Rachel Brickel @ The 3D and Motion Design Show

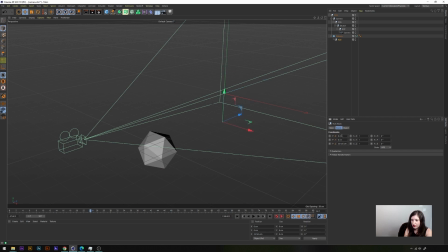(49:05)
Set everything to 0 so it falls into place in the center. This is going to be our target. Let's make this target. All right, so now this is how target works, if you don't know already.
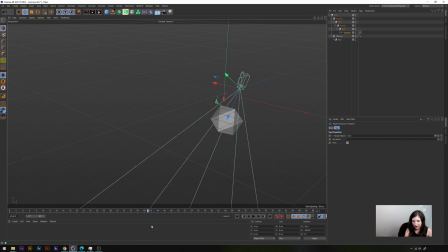(49:24)
So now it's doing like this cool follow through. Showing you what this looks like. Gets really in there. A little too back and forth at the moment, so
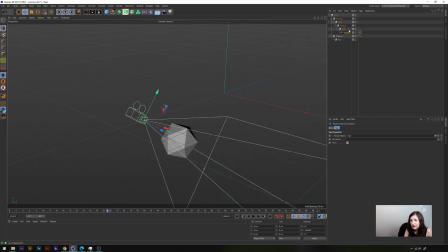(49:41)
the way we can solve that is just by moving. Position for it to be a bit more
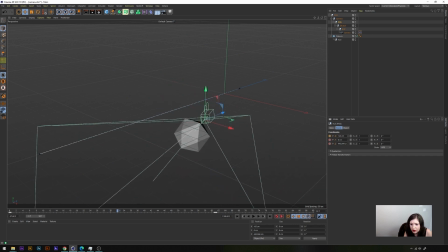to the left here, so we can kind of arc around it now as it passes by.
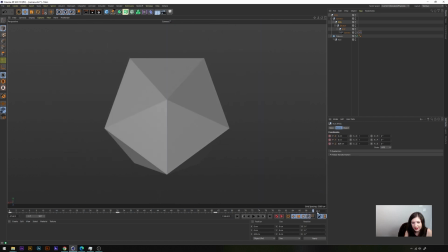(50:16)
So we don't want like a yo-yo situation. And there you go. We have this really cool dynamic thing going on.
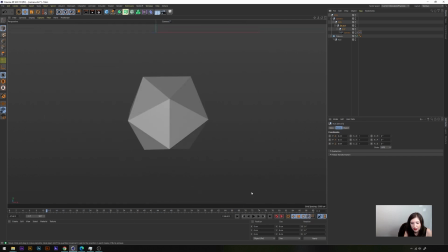(50:27)
Let's say we wanted to put in a little Dutch angle. It's this guy. Start just before I do this.
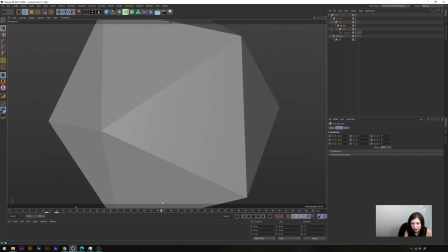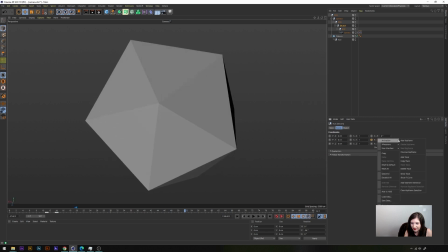(50:45)
I don't know. Let's do something like that. See how it looks. Who knows? Oop.
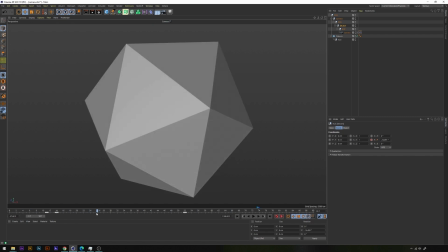It's kind of cool.
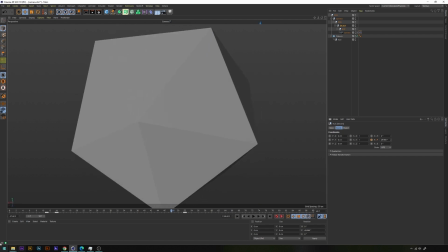(51:05)
So this is what it's doing. It's creating that movement, in case you couldn't notice. So yeah, it feels a little more dynamic.
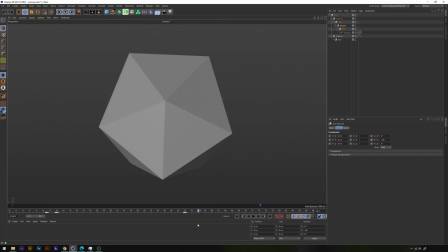(51:13)
See? When it gets close, it's doing something cool here. I know this is a really simple example, but this is how I approach camera moves. That pretty much concludes my presentation. Thank you so much for watching. You can find me at Rachel Brickel on Instagram. It's literally just my name. Again, thank you, Maxon, for giving me this opportunity to share with everybody. For those of you who haven't jumped in too much with Cinema 4D, I know it can be intimidating at times, but it really doesn't have to be so technical. Just don't forget to have fun and try to play, you know. Just try and make some cool shit. All right, thanks guys.